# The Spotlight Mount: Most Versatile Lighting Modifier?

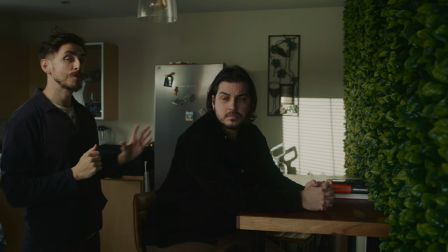instantly that looks so much better it's now brought some value to the background of the composition but we do have a major issue
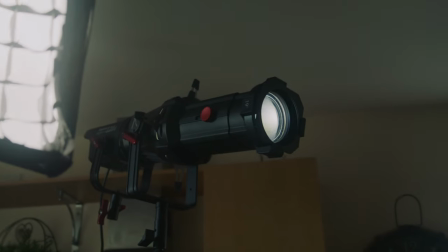that's way too bright in comparison to the light on our subject we don't want that
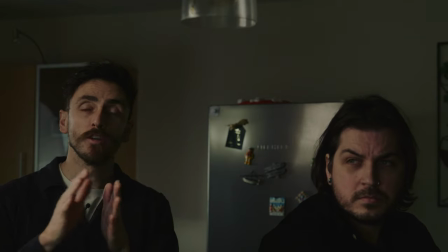because the audience's attention is going to divert to the brightest area on the screen
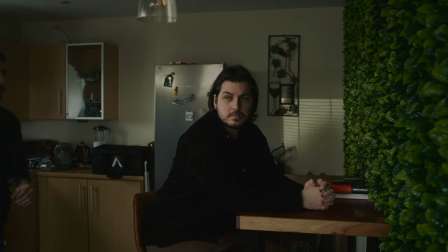i'm just going to go over here and reduce the intensity so now i'm much happy with that it's given so a little bit of production
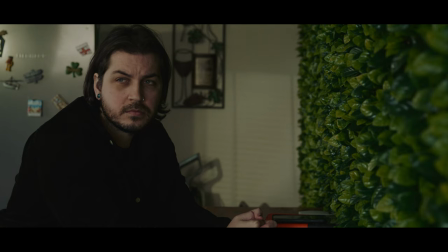value to the background of our area and it's just stopped the image from becoming boring ultimately and i think it's these small steps which is going to really
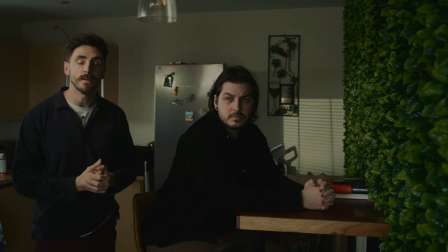enhance your production and make it look better than the next person all right guys so the spotlight isn't a one-trick pony there's a lot more uses to it than what we've just shown and i understand that adding light to the background is quite a stylistic choice and perhaps it isn't within your
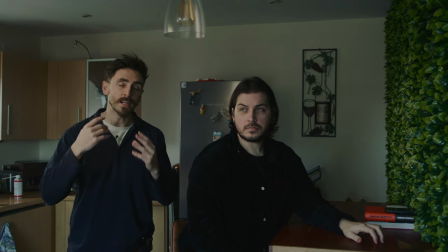palette of tastes to do so so i'm going to show you another use for the spotlight and it's my absolute favorite so we know that uh from a prior shot that the character is sat next to a kitchen window we've got the sunlight coming through and that's the motivation for this Nova 300
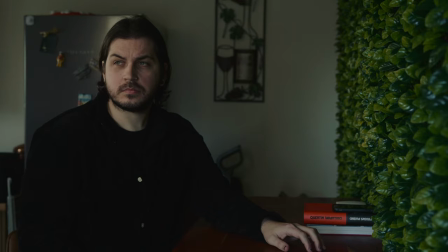by here is to illuminate our talent as if it's day-low
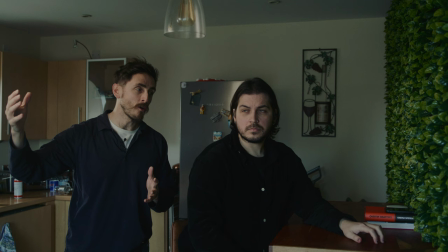however sunlight doesn't always come in through the window nice and soft like that so what I like to do is use
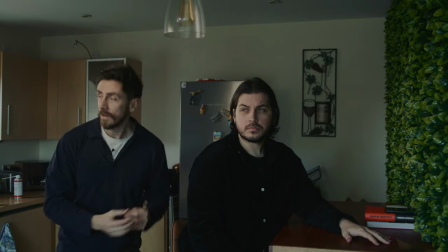the spotlight to add hard light into a scene like such so
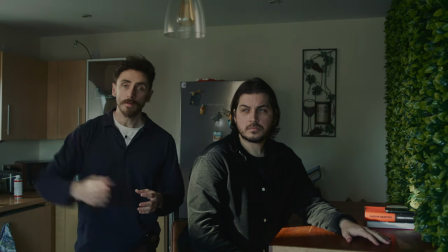now what we've got is the sunlight coming through like just a natural Sun streak
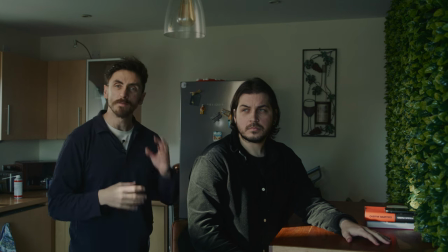hitting our talent it's a bit ugly it's a bit all over the the place because that's what sunlight is like.
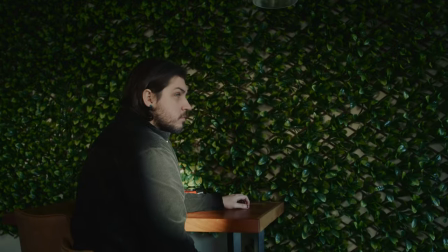It's just harsh, hard, and it bursts through everything. Therefore, I propose for your narrative focused projects where you can be a little bit more creative,
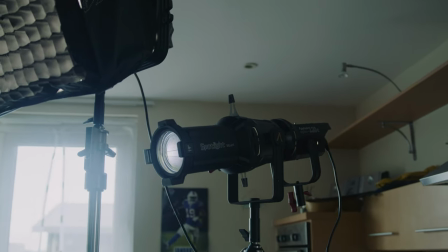is mix the hard light and the soft light together, separate them, so obviously we don't have the hard light spilling onto the actor's face,
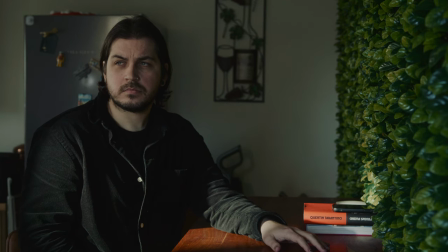but in this manner, it creates a really organic looking image. Now, one more bonus tip before I leave you.
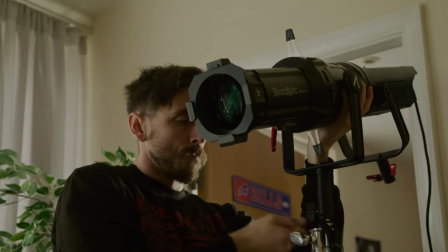The spotlight also serves as an excellent tool for creating bounce light off of interior walls.
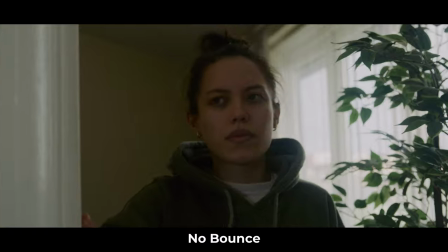Now, usually it would be impractical to use a hard light to bounce off a wall in a small location due to the wide angle of the untamed hard light.
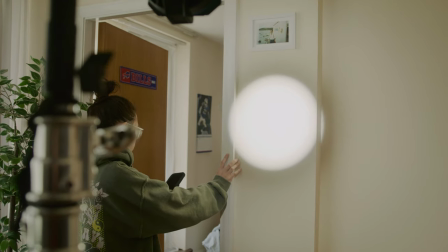However, when using the spotlight, we can size the beam down to a relatively small shape,
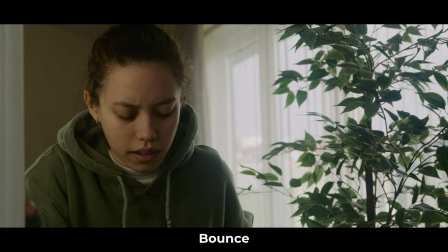aim it towards the wall and have the talent standing near receive the illumination from the bounce light.
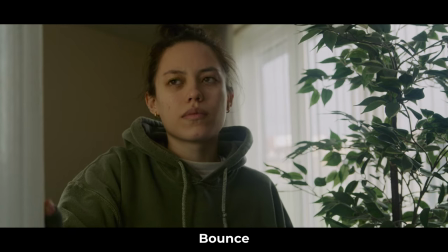It is worth noting that while I've used aperture gear throughout this video,
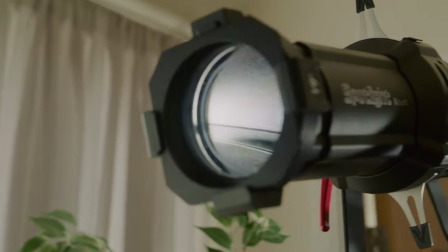there are many other brands such as Godox, Nanlite, Nanlux and others that also offer the spotlight option.
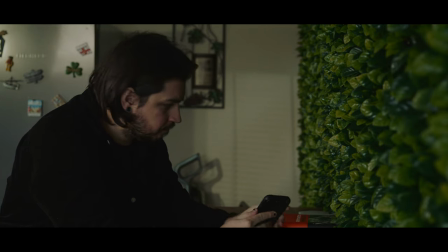I've been Luis with Fidevo and I hope today that you've learned why I won't arrive on set without this tool. The options are endless.